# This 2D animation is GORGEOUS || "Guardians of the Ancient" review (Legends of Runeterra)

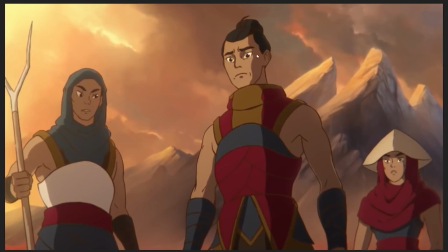490s
Right, so the point I wanted to make is that when the character only needs to do this tiny little itty-bitty head shake,
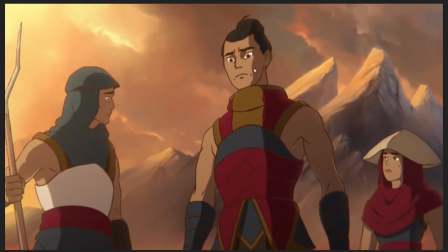496s
there's no reason to animate the entire freaking body, so we only animate the bits of the head that need to do the shaking. But because this is Sun Creature Studios and they're crazy people, I guess, it seems they redrew the whole thing frame by frame, even in spite of the fact that it's not moving, because you're lunatics, madmen. Okay, that's very, very cool.
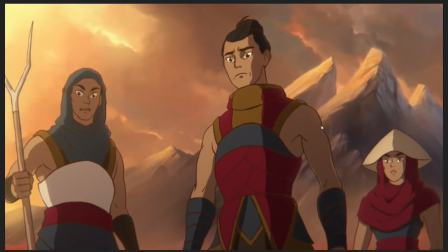515s
Also, why? Why did you do that? It's cool.
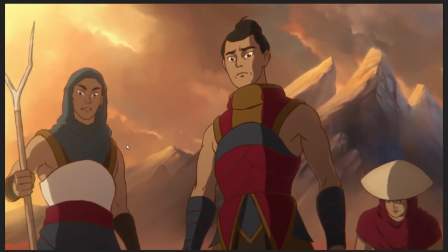521s
It's extremely cool. But, okay. Just ruined my point for me.
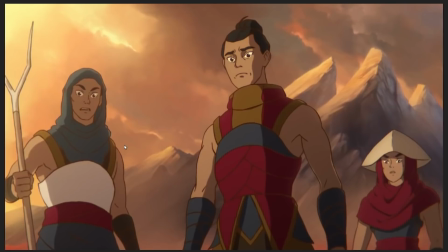526s
Anyway, the point stands that that's what limited animation does. And in modern animation, usually, there is not such a clear divide between full and limited animation, because full animation will often take advantage of the same techniques as limited animation, i.e. only animating such bits of the character as need to be animated. And in limited animation formats like anime,
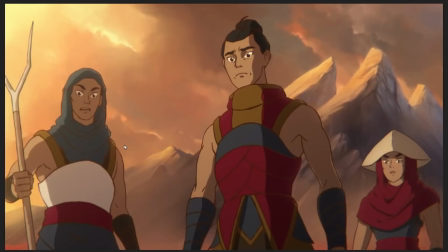545s
like we have Sakuga, we still have sequences in anime shows that are... that dive deep into full animation for that, like, big, impressive, impactful look. Anyway, goddamn, that threw me off. So one thing, for example, you can see with this character right here is that as he's turning his head,
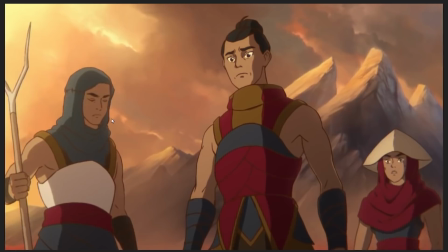564s
or they're turning their head, to look at their companion back here, you can see that the whole body is moving along. Now, in a limited animation format, where you don't have as much budget to play with, I guess, or your animators aren't quite as extra, you just get the character rotating their head.
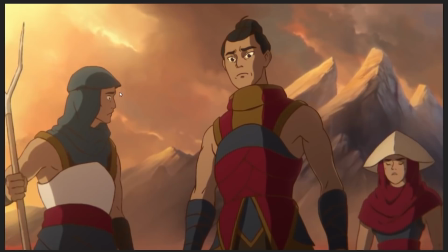581s
Like, you wouldn't get that that right there, that little twist of the upper torso, to kind of lean them towards the other character, to incline them towards this other character. Like, they're looking to them for reassurance, right? So they're inclining their body towards them a little bit, which is good acting. But in a limited animation format, usually you wouldn't bother animating the whole body for that,
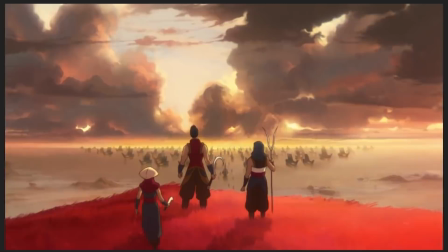600s
because you can just kind of rotate the head and you get more or less the same gesture, or at least close enough. Anyway, that was a lot of preamble.
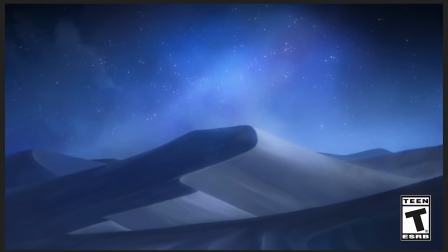607s
So let's start at the beginning. Freaking Sun Creature Studios. And what we get at the beginning is this gorgeous bit of effects animation with the sand. Like, we get this shot of what seems to be a desert, and then we get the sand of the desert rising up.
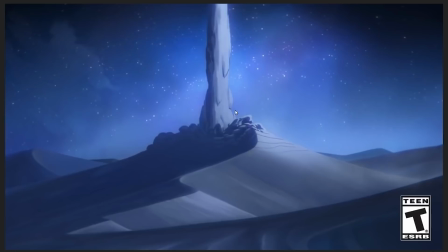623s
And this is animated fully on twos, which is, again, like, this is Disney frame rate, basically.
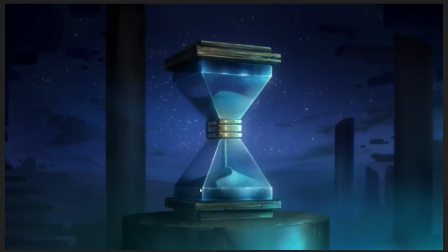629s
Like, it's the kind of frame rate that you'd see if you frame rated your way through Aladdin. And we cut out to this, like, oh, it's not a sand dune in the desert, it's an hourglass where the sand is flowing upwards, huh? Which is very good storytelling that, okay, like, in this one shot,
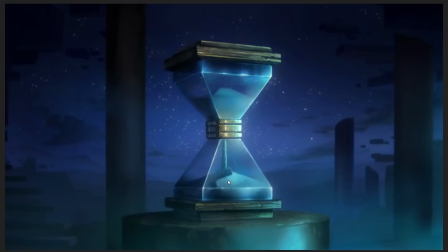644s
with the sand in the hourglass rising to the top of the thing, this is very good storytelling. It gives us the immediate, oh, okay, we're dealing with time manipulation. We're dealing with time flowing backwards, with time being out of sync, with things being manipulated.
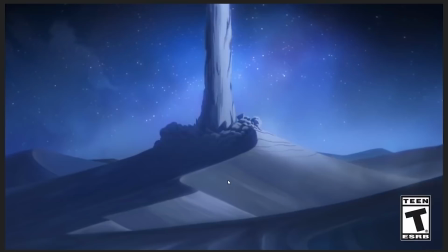658s
Cool. That's a very good setup for what's actually going to be happening in the short, which is that maybe Cillian is reversing time.
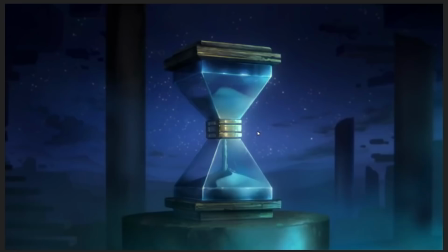665s
Maybe he's messing a little bit with the timelines. He certainly likes to do that. But that's sort of the theme of Cillian himself.
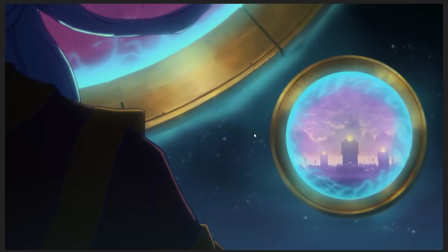672s
And then we get the first shot of the grand old man. And here again, this is where they could have used limited animation techniques to just, like, here you can see it's only really the arm and the beard that's really moving. The shoulder isn't moving at all. You didn't have to redraw the shoulder. You could just not have done that.
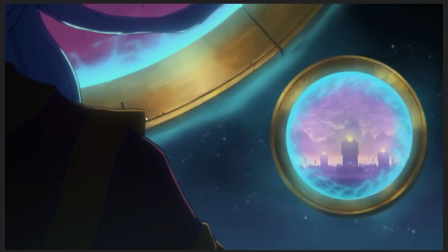690s
But apparently you did redraw the whole character along with because you're madmen.
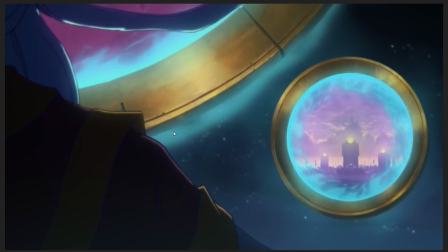695s
You're crazy people. Okay, fine. You could have done that, but you didn't. It's extremely cool, and I like you a lot.
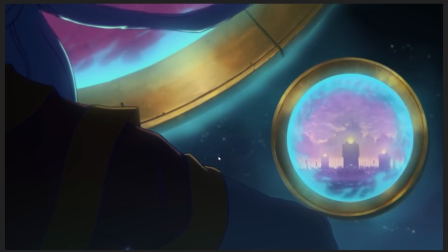701s
I really love that you do that. We get our first shot of Cillian himself. With this, like, I really love the hand animation here.
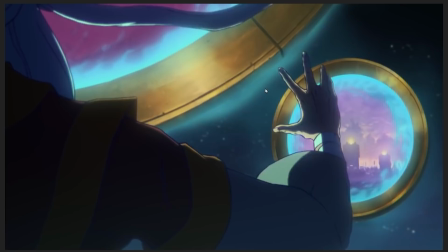709s
Like, because you see, he raises his hand up, then you get this full spread out hand, and then there,
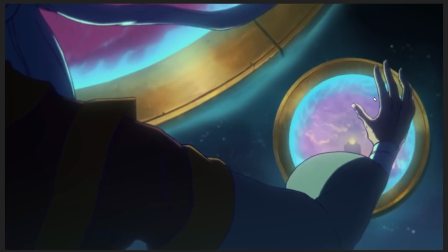715s
look how, this is such a little detail, but look how the little finger and the ring finger kind of collapse together,
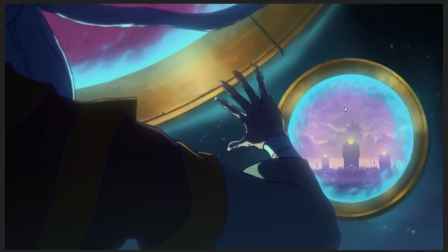720s
and then you get this little bit of rotation. Like, the hand just rotates a little bit along its axis so that, like, the thumb points outwards towards the camera more.
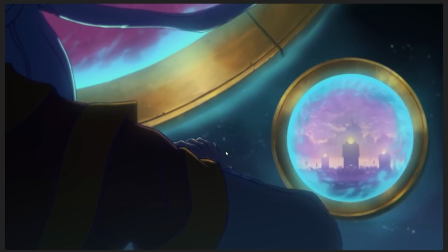730s
So you get this rotational, like, he's doing this circular swoop around the viewing window or whatever the thing is.
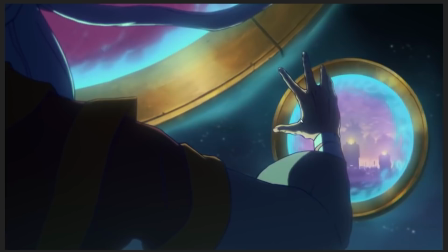737s
Like, it's just a gorgeous little piece of hand.
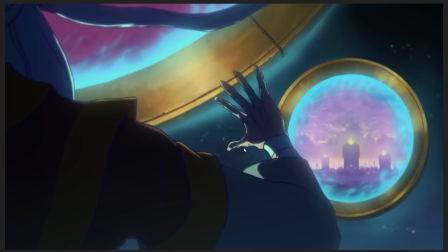739s
And hands are difficult to animate. They're difficult to make look good in smooth motion, and this is really nice.
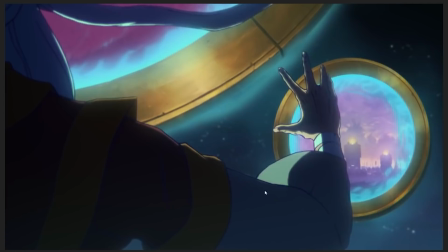746s
So I also like the use of lighting, like this really dramatic edge lighting that you get around his hand that sort of hides him.
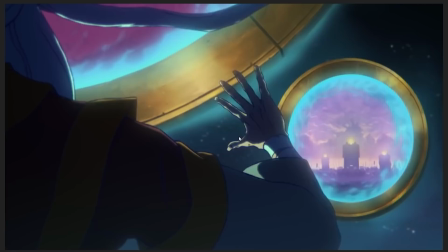753s
It puts him in shadow, but it also, like, gives this dramatic sense of, like, weight to, like, when he swoops his hand across.
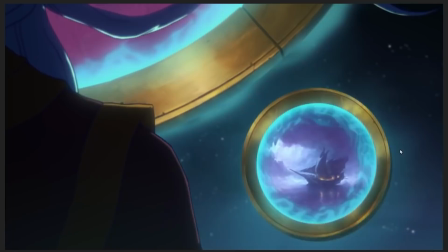759s
It's like, oh, magical gesture because of the dramatic lighting, which I really like.
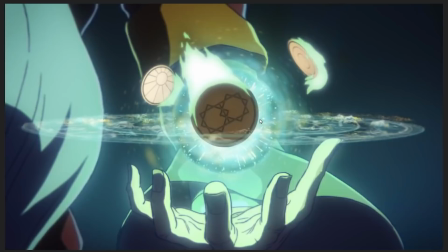765s
Then we get this shot, and this is one of the few pieces of 3D animation I believe I have identified. I believe the coins that are floating around here, and again, Sun Creature Studios, a madman? Maybe they just hand animated them like this and made them look perfect just to mess with me, but I believe they're 3D animated, and I believe,
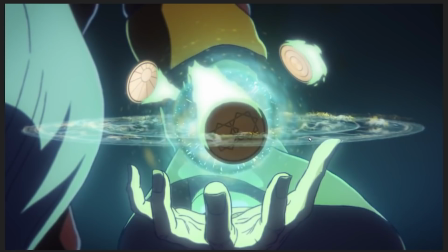780s
and certainly the magic effects hovering over Zillion's hand here are 3D generated effects, because otherwise these people are lunatics.
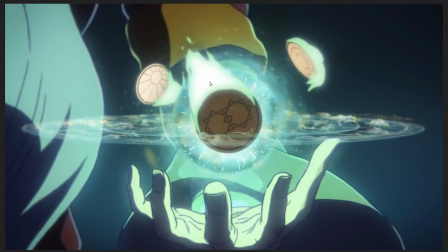792s
But the flame effects that are following the coins around as they float, those, I believe, are 2D animated.
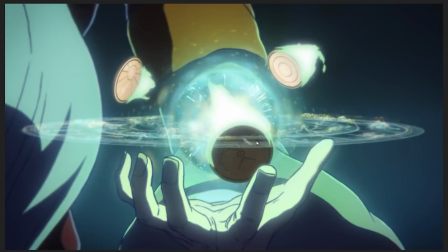799s
Certainly that's what they look like. And here we get another little bit of maybe a better example of the limited animation I was talking about than the freaking...
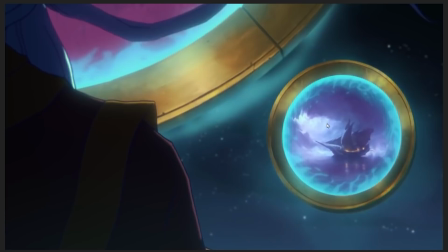807s
So here, this shot right here.
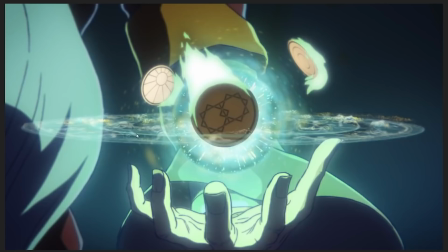811s
What Cillian is doing here, he's doing this very slow, languid motion going on.
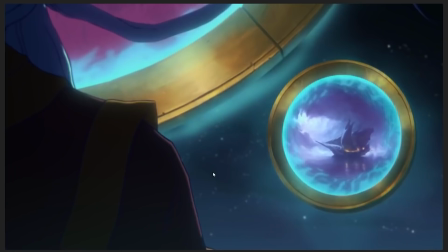816s
Like, we have the floating coins, we have sort of the billowing in the magical wind of his sleeve and of his beard, and it's like this very slow, languid motion, right?
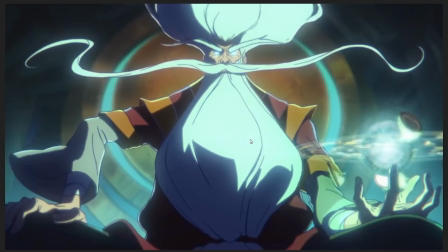825s
So it looks like this. And it has this wonderful fluidity to it.
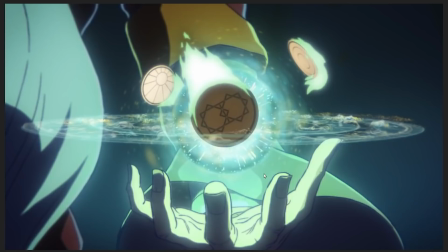829s
And part of the way that fluidity is achieved is not by necessarily animating at 24 frames per second, but what they're doing instead is that they're making sure that some animation is happening more or less at 24 frames per second.
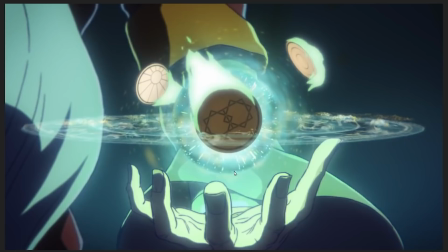843s
So, for example, here, only the 3D effect and the coins are moving. Then here, only you can see that there's change in Cillian's sleeves.
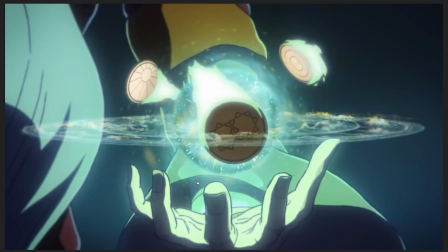851s
There's change, no change in the hands, but his sleeves are moving. And then here, the coins are moving.
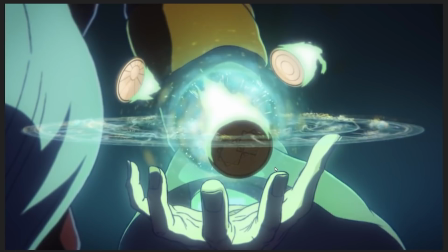856s
And then the coins and the sleeves are moving together. And then you can see here, finally, the hand moves along with the sleeves.
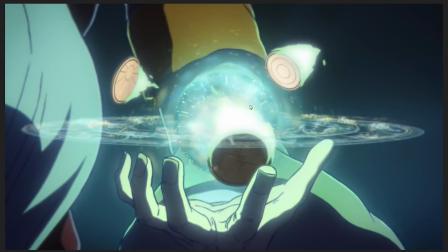864s
And then as we get here, we get one frame where only the hand is moving, the coins aren't moving, the sleeves aren't moving.
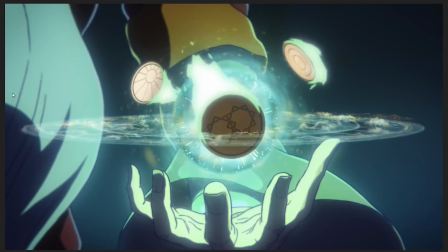870s
So what, instead of redrawing the entire frame of animation, like the whole window of animation here,
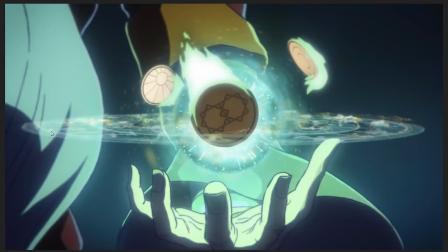875s
instead of making the coins move and the sleeves move and the beard move all at the same time,
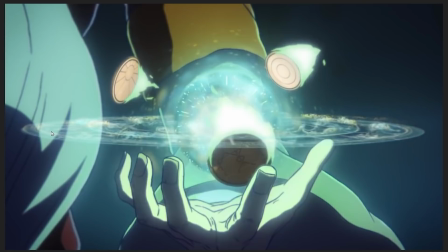880s
you get this, they take turns, essentially, to move relative to each other. So you get this, even though not the entire frame is animated at any one time,
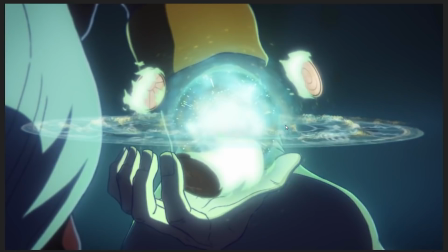891s
like at any one time, the whole frame is not animated. But because on any given frame, there's almost always some animation happening,
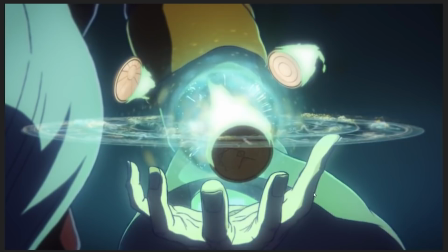899s
like there's always a little bit of animation happening, you get this.
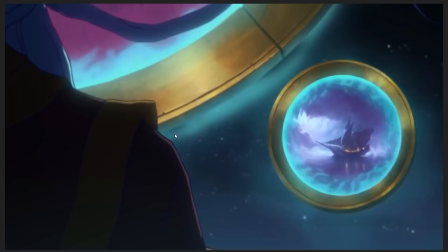903s
Like this beautiful sense of fluidity, like this very, very alive,
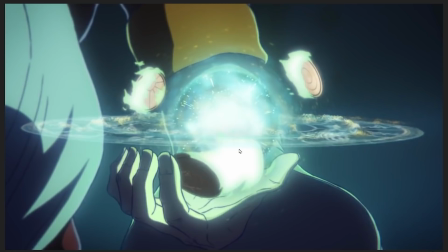909s
fluid sense of motion created by the animators and the animation directors being really careful about, okay, this frame, this thing moves, this frame, that thing moves, this frame, this thing moves, and making sure to coordinate the rate of movement for each individual piece in the shot to generate the maximum amount of fluidity as the thing moves across the screen.
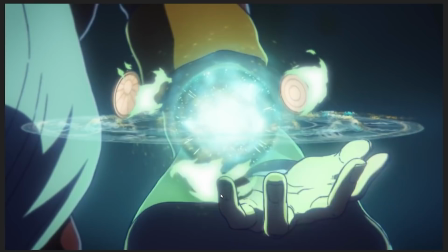929s
And in motion, like, when you slow it down like this, you get like movements like this one where Cillian's hand goes fully from here to there, which is not a very smooth motion at all.
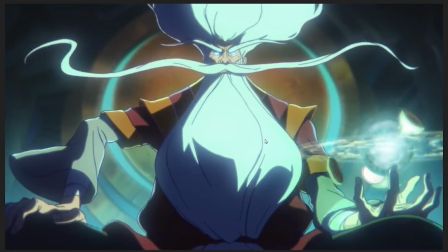938s
But because it's being, essentially, it's being masked by everything else in the frame.
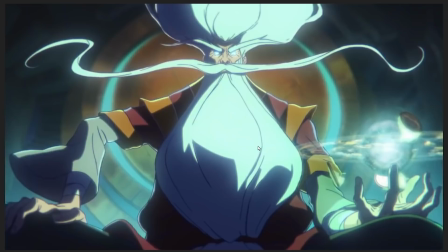944s
Oh, that's a lot of video compression. My video codec going a little bit mad there. It's being masked by everything else in the frame doing so much work. Anytime there's a frame where one thing isn't moving, something else is. Like you can see on this frame, Zillion is completely stock still.
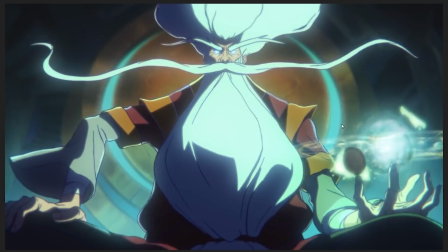959s
He's just a static image, but the coins are moving. And here the coins aren't moving, but so much else of Zillion is.
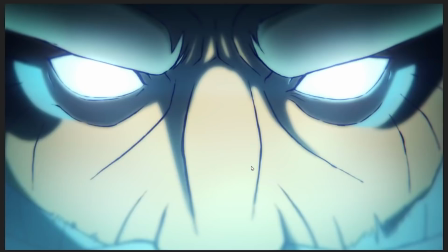965s
And by staggering and managing the movement of the various pieces, you get this
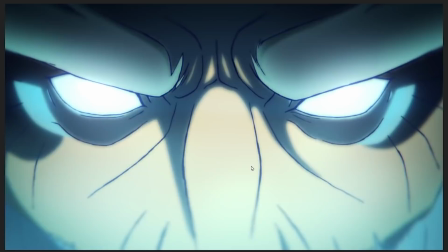972s
absolute gorgeousness of traditional animation. And here's another shot that I really like because it's so subtle.
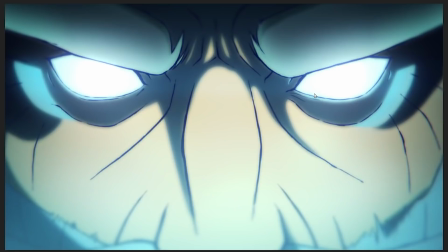981s
You see that? Like, it's such a little gesture, because all we get here is a close-up on Zillion's eyes.